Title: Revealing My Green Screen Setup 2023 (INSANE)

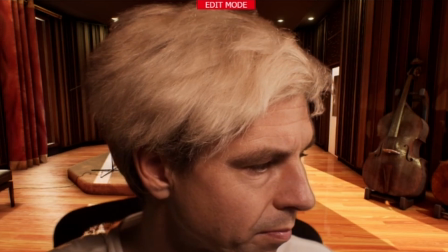(4:06)
Let me explain, because this is easy to overlook. In real life,
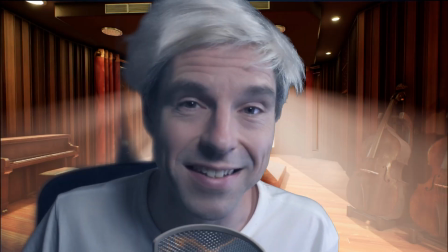(4:12)
you can always see that the real lighting wraps around shoulders, hair,
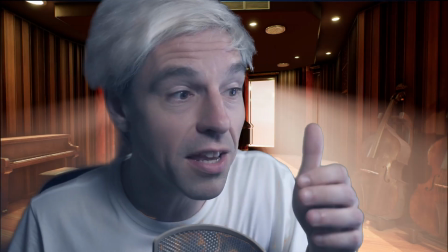(4:20)
body, so everywhere. You can see that the light really goes around the corner and wraps around
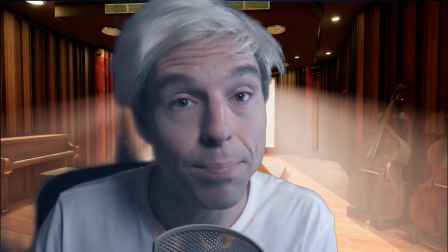(4:28)
the body and really blends together with the body parts.
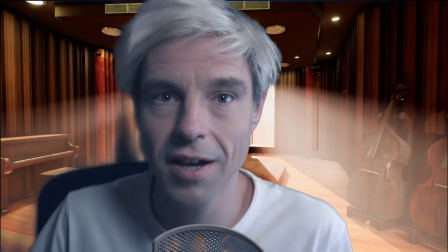(4:33)
But in my example here, the area around my head, my shoulders,
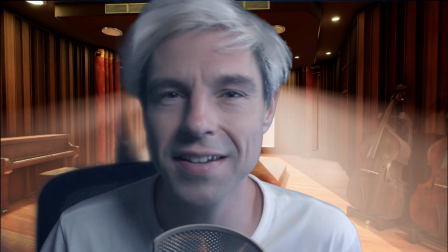(4:38)
my arms look really hard and there's no blending with the lighting at all.
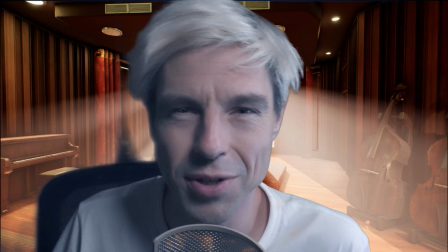(4:44)
So that's another thing you need to fix when you want to achieve great green screen results.
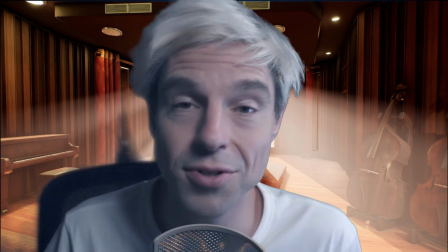(4:50)
So reason number three why this looks off here is that the framing of the background
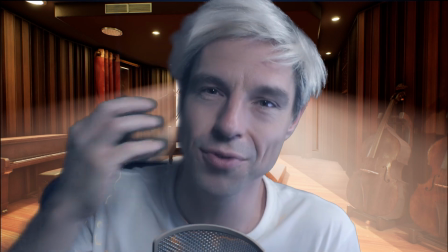(4:57)
does not match the framing of me, of my body.
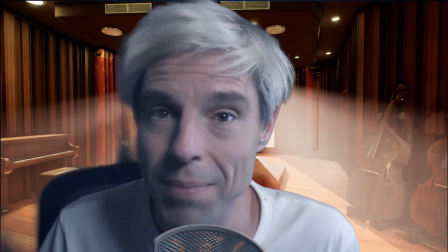(5:02)
Let me explain. You probably know the zoom feature of a camera.
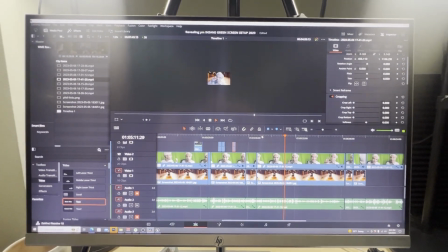(5:09)
So it helps you to zoom closer to an object or further away.
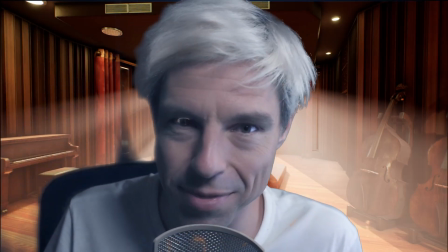(5:14)
But it does also something else. And that's not so obvious.
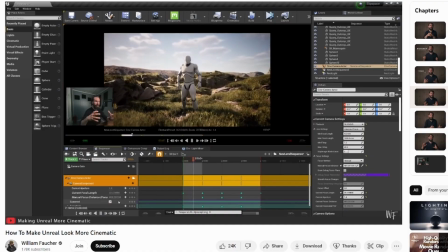(5:21)
It distorts your picture.
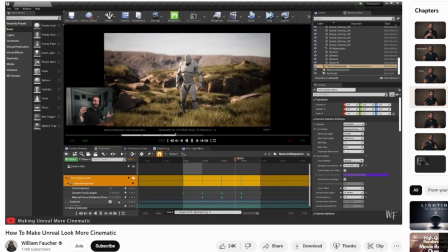(5:24)
So when you zoom very closely to a face, for example, you can see that the face gets thinner. And when you have a very wide lens and you go close to a face,
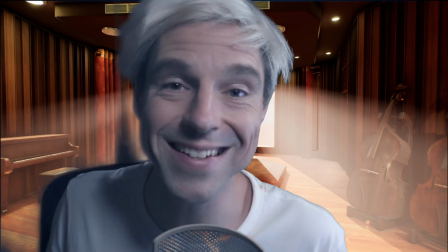(5:38)
you can see all those huge noses caused by a wider lens.
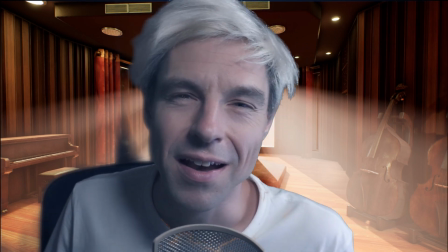(5:44)
And this is what's going on here. The footage of me was shot with a zoom lens.
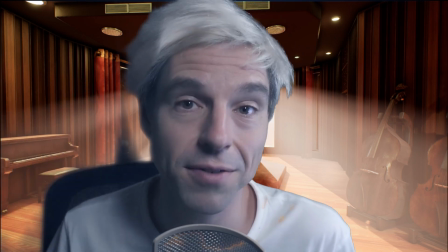(5:51)
The footage of my music studio background was shot with a wide lens.
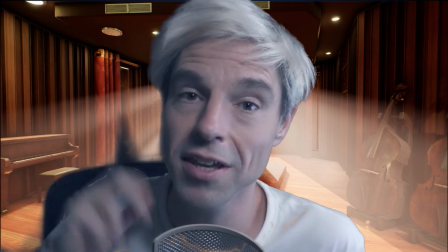(5:56)
So this is reason number 3 why this looks off,
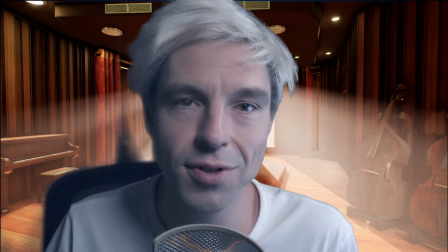(6:01)
and also the angle of the footage doesn't match the angle of the music studio.
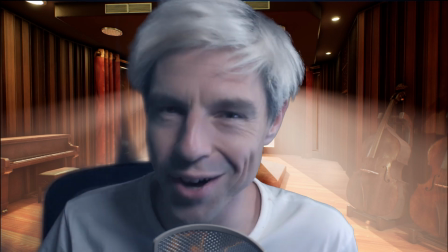(6:06)
So reason number 4 why this looks off here is that traditional green screen is.
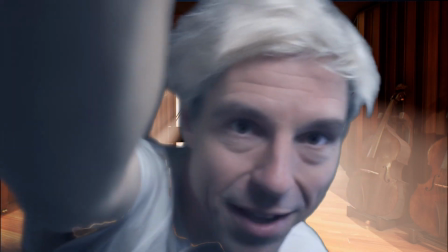(6:13)
When I move my camera, you can see my background does not move with me.
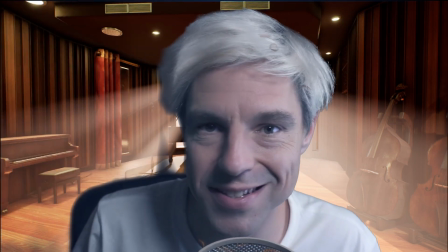(6:21)
And of course, that's very obvious that this doesn't make sense at all. So these are the main challenges with traditional green screen. But how do I overcome those challenges? Ladies and gentlemen, introducing green screen in 2023 or virtual production. I do use 2 very powerful programs for my green screen, and these are actually not video editing programs, but something that is actually 10 times more fun. And I'm not sponsored. Program number 1 is free to use for most people. Program number 2 is also free to use many people, but I paid for the pro version of program number 2, and again, I'm not sponsored.
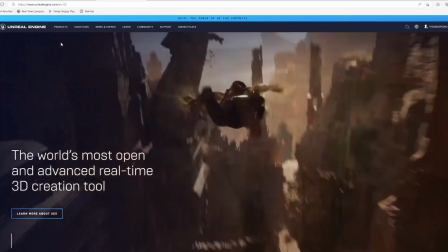(7:08)
Program number 1 is Unreal Engine. You may have heard about Unreal Engine because this is a program that is used to make video games.
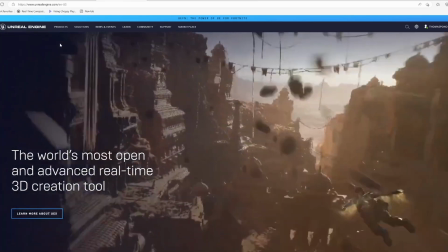(7:17)
The most popular one is Fortnite.
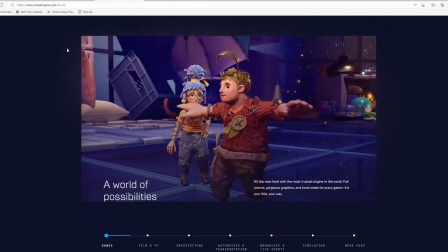(7:19)
You can build 3D worlds and animation that either look like a stunning fantasy world and create your own avatar,
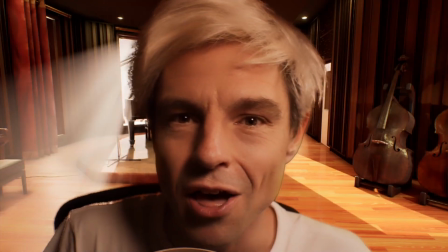(7:28)
or you can build a world that looks realistic,
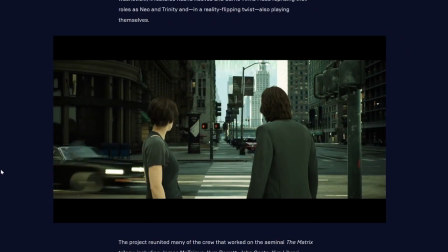(7:33)
incredibly realistic, like the city of the movie Matrix,
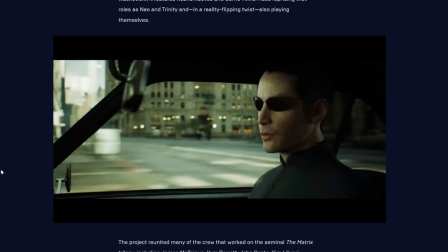(7:37)
for example. The possibilities are endless. Here you can see my music studio inside Unreal Engine.
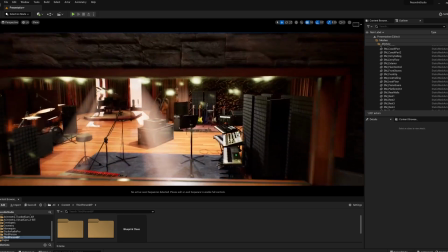(7:44)
I can navigate through the studio like a video game, and I can even press play and really play the game.
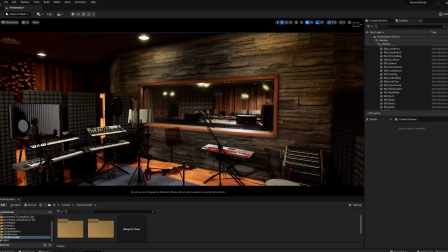(7:52)
But that's not what I do. That's not what I'm using it for.
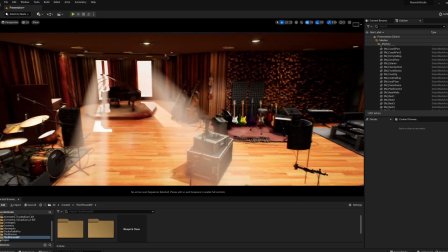(7:56)
What I love to do is to move things around,
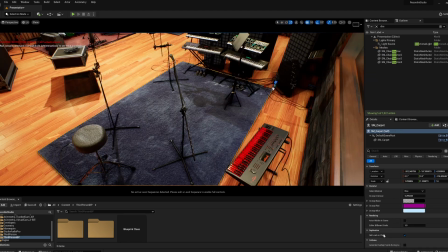(8:00)
to create a real film set, change the color of the furniture and adjust the lighting.
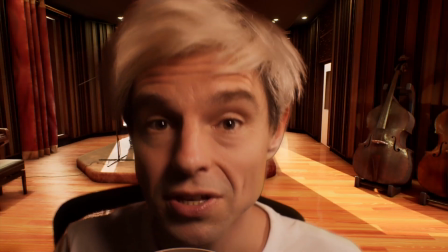(8:06)
And finally, add a virtual camera that I can use to shoot videos inside this music studio.